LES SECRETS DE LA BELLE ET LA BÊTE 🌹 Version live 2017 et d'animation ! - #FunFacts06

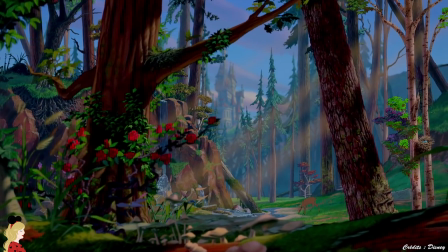[0:06]
Hello ma Disney Army ! On se retrouve aujourd'hui pour une nouvelle vidéo que je tente sans vous montrer ma tête, les secrets de la Belle et la Bête, en espérant que ça vous plaise.
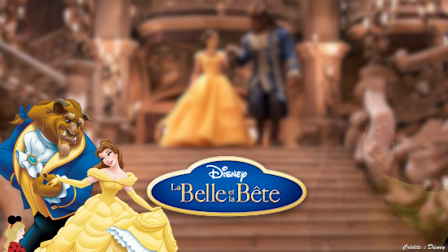[0:13]
Je vous présenterai les secrets du film d'animation ainsi que la version live de la Belle et la Bête qui sort le 22 mars 2017.
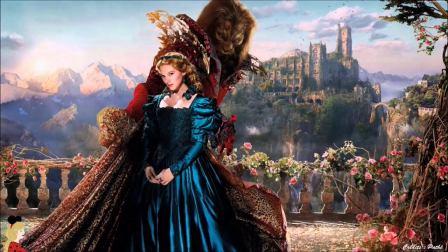[0:18]
Déjà, il faut savoir que la Belle et la Bête avait déjà connu une trentaine d'adaptations avant que les studios de Disney ne décident d'apporter leur propre version.
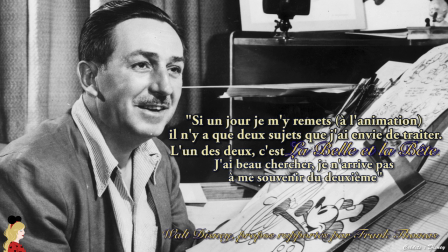[0:25]
Walt Disney, à l'époque où il n'avait d'yeux que pour les parcs Disneyland, avait dit qu'il n'y réanimer, la Belle et la Bête, et qu'il ne se rappelait pas de l'autre.
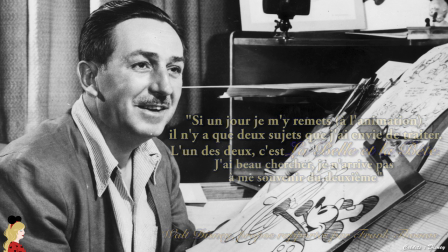[0:32]
Pourtant, les premiers travaux de recherche pour le film datent de 1983.
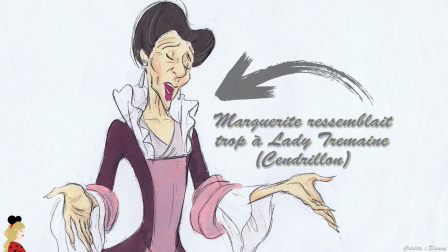[0:35]
De nombreuses versions ont été imaginées, comme celle où Marguerite tient le rôle de méchante et veut marier sa nièce Belle au Marquis Gaston, car Maurice a perdu sa fortune.
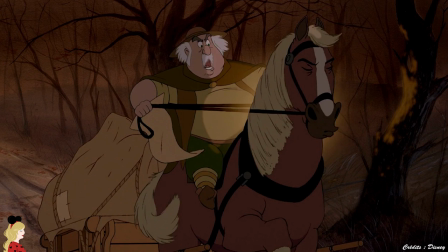[0:43]
Maurice veut aller en ville pour vendre sa boîte à musique et se perd dans la forêt, arrivant au château de la Bête où les objets sans voix ni visage le servent.
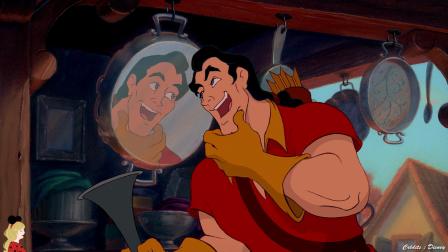[0:49]
Belle part à sa recherche et tente Marguerite convaincre Gaston d'attaquer le château, récupérer Belle et tuer la Bête. Le script n'a pas été gardé car il était trop sombre et pas assez commercial.
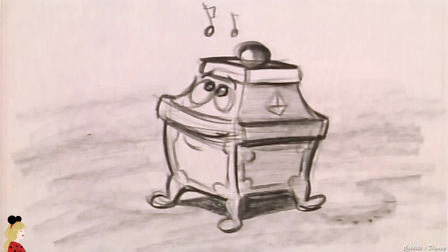[0:57]
Je vous parlais de la boîte à musique dans cette version, et c'est un objet qui devait appartenir à la mère de Belle. Cet objet devait communiquer avec Belle par des notes de musique, mais ça a finalement été abandonné et Zip, qui n'avait qu'une ligne de texte au départ, a pris sa place.
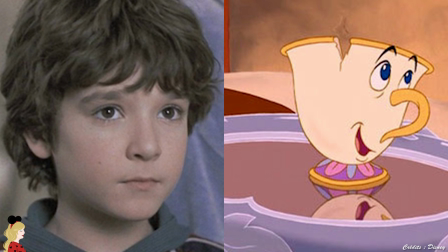[1:09]
Bradley Pierce, qui donnait sa voix en version originale à la petite tasse, a séduit directement les réalisateurs qui ont choisi de donner beaucoup plus de place au personnage,
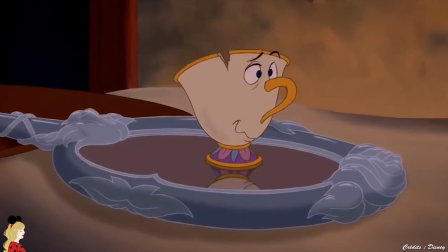[1:16]
en remplaçant par exemple la boîte à musique dans la scène où Belle quitte le château de la bête pour retrouver Maurice. Dans le film live, on retrouve la boîte à musique qui est réparée par Maurice et Belle.
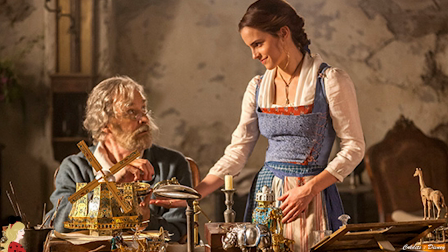[1:24]
La boîte à musique du film live représente plusieurs pays du monde que Belle n'a pas pu visiter car elle est trop couvée par son père.
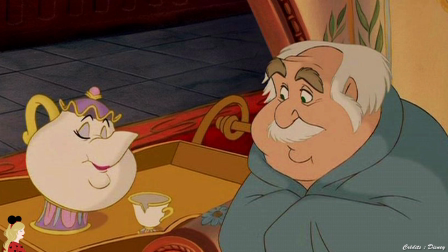[1:29]
En parlant de Maurice, c'est lui qui devait chanter Be Our Guest à son arrivée au château car les objets lui servaient un extravagant dîner.
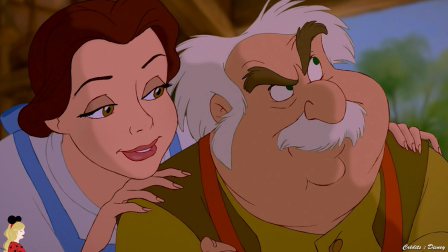[1:35]
Finalement c'est Belle qui a récupéré la musique pour que la lumière reste sur elle.
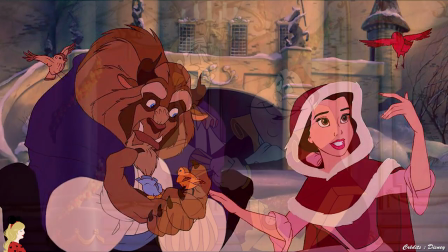[1:38]
La chanson Je ne savais pas a été ajoutée à la dernière minute pour remplacer Être humain à nouveau qui faisait 11 minutes et qui était donc bien trop longue.
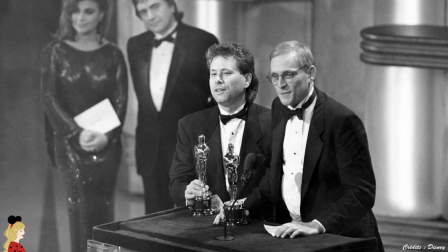[1:45]
Elle mettait trop l'accent sur les objets. C'est une musique qui tenait beaucoup à Ward Ashman, compositeur des musiques avec Alan Menken et qui est mort du sida avant de voir la version finie de La Belle et la Bête. Dans le générique de fin de La Belle et la Bête, on peut ainsi lire l'hommage à notre ami Howard qui a donné à une sirène sa voix et à une bête son âme.
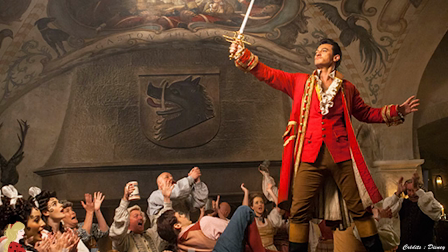[2:00]
Nous serons éternellement reconnaissants. Dans la version live 2017 de La Belle et la Bête, des paroles coupées d'Howard Hachman sur la chanson de Gaston ont été ajoutées ainsi que sur l'une des chansons de fin.
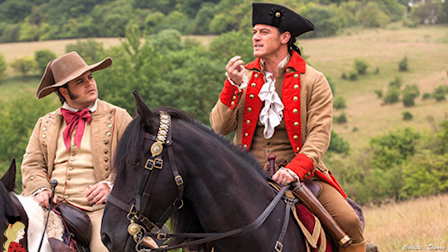[2:09]
Il faudra donc bien ouvrir les oreilles pour découvrir cette partie inédite qui ravira les fans.
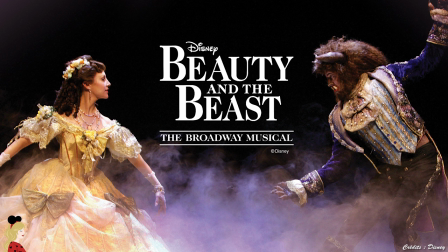[2:12]
Ce n'est pas pour rien qu'en 1994, La Belle et la Bête est le premier film des studios Disney à être adapté en comédie musicale pour Broadway.
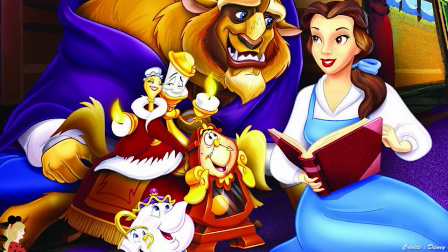[2:18]
Tout comme la musique, la voix des personnages était cruciale dans La Belle et la Bête.
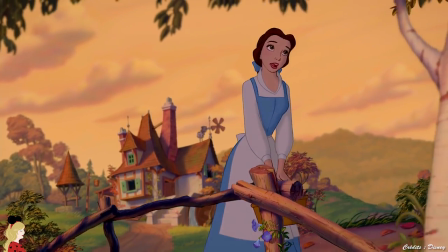[2:22]
Pour l'audition de la voix de Belle, les réalisateurs ont fermé les yeux car ils voulaient trouver une personne capable de créer le personnage uniquement avec sa voix.
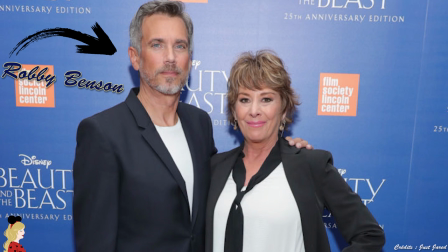[2:28]
C'est Pejohara qui a été choisie. La voix de Robby Benson qui incarne la bête a été mélangée à des grognements de fauves enregistrés en amont.
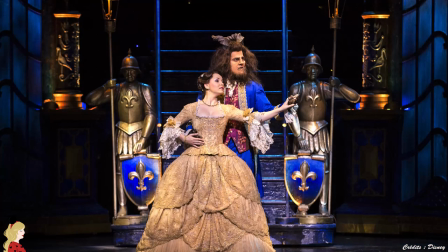[2:34]
En version française de la version live de La Belle et la Bête, on retrouve Yoni Amar qui jouait également le prince Adam dans la comédie musicale du Mogador.
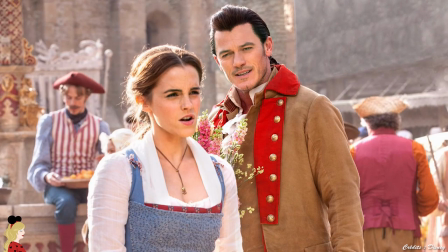[2:41]
C'est Emilou Holmes qui fera Belle comme dans la version film d'animation. Petite anecdote au passage, la French Touch est bien présente dans la version live de La Belle et la Bête, puisque Alexis Loison,
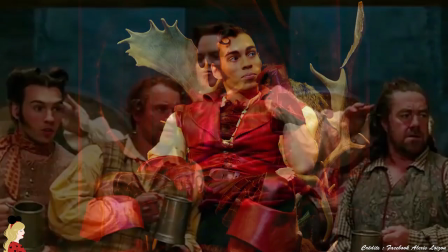[2:49]
qui jouait Gaston dans la comédie musicale du Mogador, joue dans le film le rôle de Stanley, l'un des acolytes de Le Fou et Gaston.
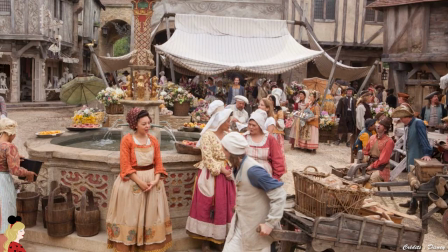[2:55]
En conférence de presse à Paris, l'acteur a révélé qu'il avait aidé les acteurs sur la scène d'ouverture du film live à prononcer correctement le « Bonjour » afin qu'il sonne français.
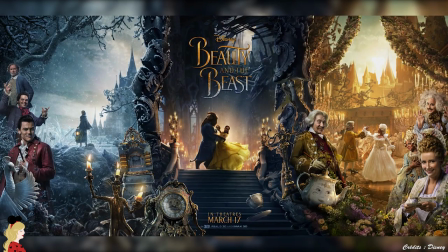[3:03]
Penchons-nous à présent sur les personnages qui sont le cœur de La Belle et la Bête. Saviez-vous que la garde-robe de Belle évolue en fonction de son état d'esprit ?
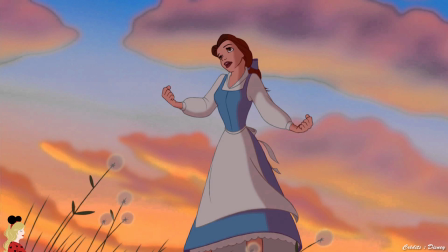[3:10]
Dans le film d'animation, le bleu représente la différence et la seule personne qui en porte apparaît elle, c'est la bête.
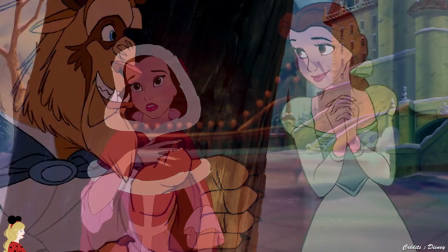[3:15]
Au fur et à mesure du film, ses vêtements ont des couleurs de plus en plus chaudes car elle s'ouvre et ressent des sentiments forts pour la bête.
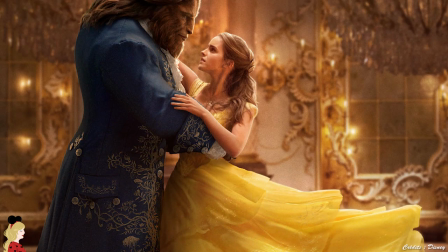[3:20]
La bête se compose quant à elle de plusieurs animaux.
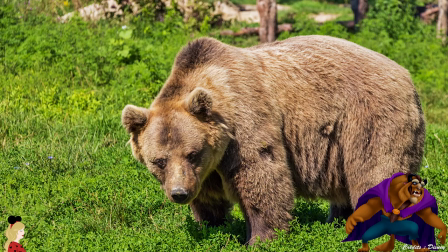[3:23]
Il a la barbe d'un buffle et sa forme de tête volumineuse, la crinière du lion, le corps d'un ours, la démarche, les pattes et la queue d'un loup, un sourcil de gorille,
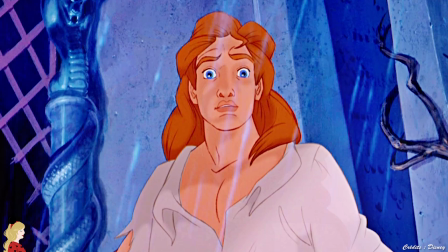[3:31]
des cornes imaginées de toutes pièces par les scénaristes. Don Hahn a également révélé que c'était les fans qui avaient donné au prince le nom d'Adam et qu'il n'avait pas été nommé durant la production.
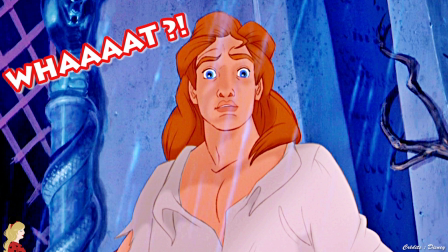[3:39]
S'il lui avait choisi un nom, il serait parti sur François ou un nom à connotation française. Je suis toujours autant perturbée par cette révélation.
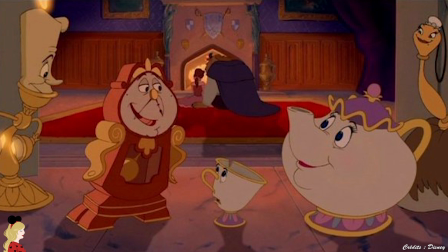[3:45]
Pour donner vie à Mrs Samovar, Big Ben et Lumière, les animateurs ont visionné les objets d'anciens cartoons comme Suzy the Little Blue Coop, un vieux court-métrage que vous pouvez retrouver sur YouTube,
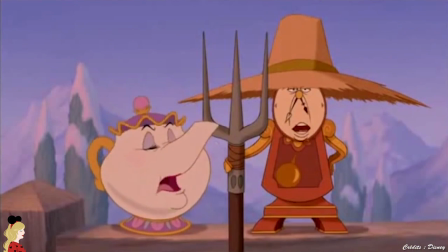[3:53]
la scène dotée d'Alice au Pays des Merveilles et le sucrier de Merlin l'Enchanteur. A la base, Big Ben était une vieille horloge d'un garde forestier et il a été transformé en vieux personnage tremblant et vieux.
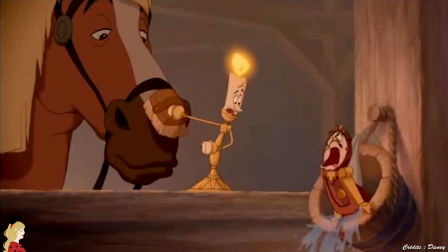[4:02]
Il est devenu une horloge de cheminée pour aller avec Lumière et Mrs Samovar.
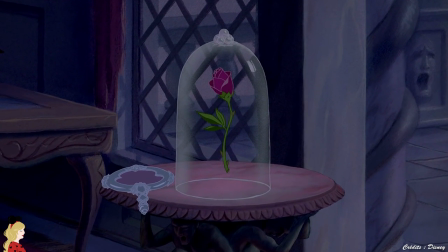[4:05]
Sachez également que dans la Belle et la Bête version Broadway, on voit les effets de chaque pétale de rose tomber sur les objets, ce qui est repris dans la version live.
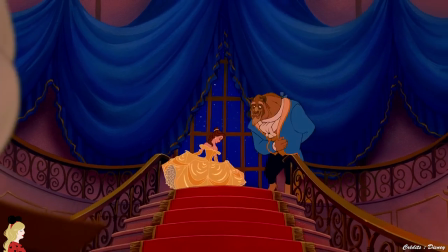[4:12]
Passons à quelques chiffres et mots-clés. 1.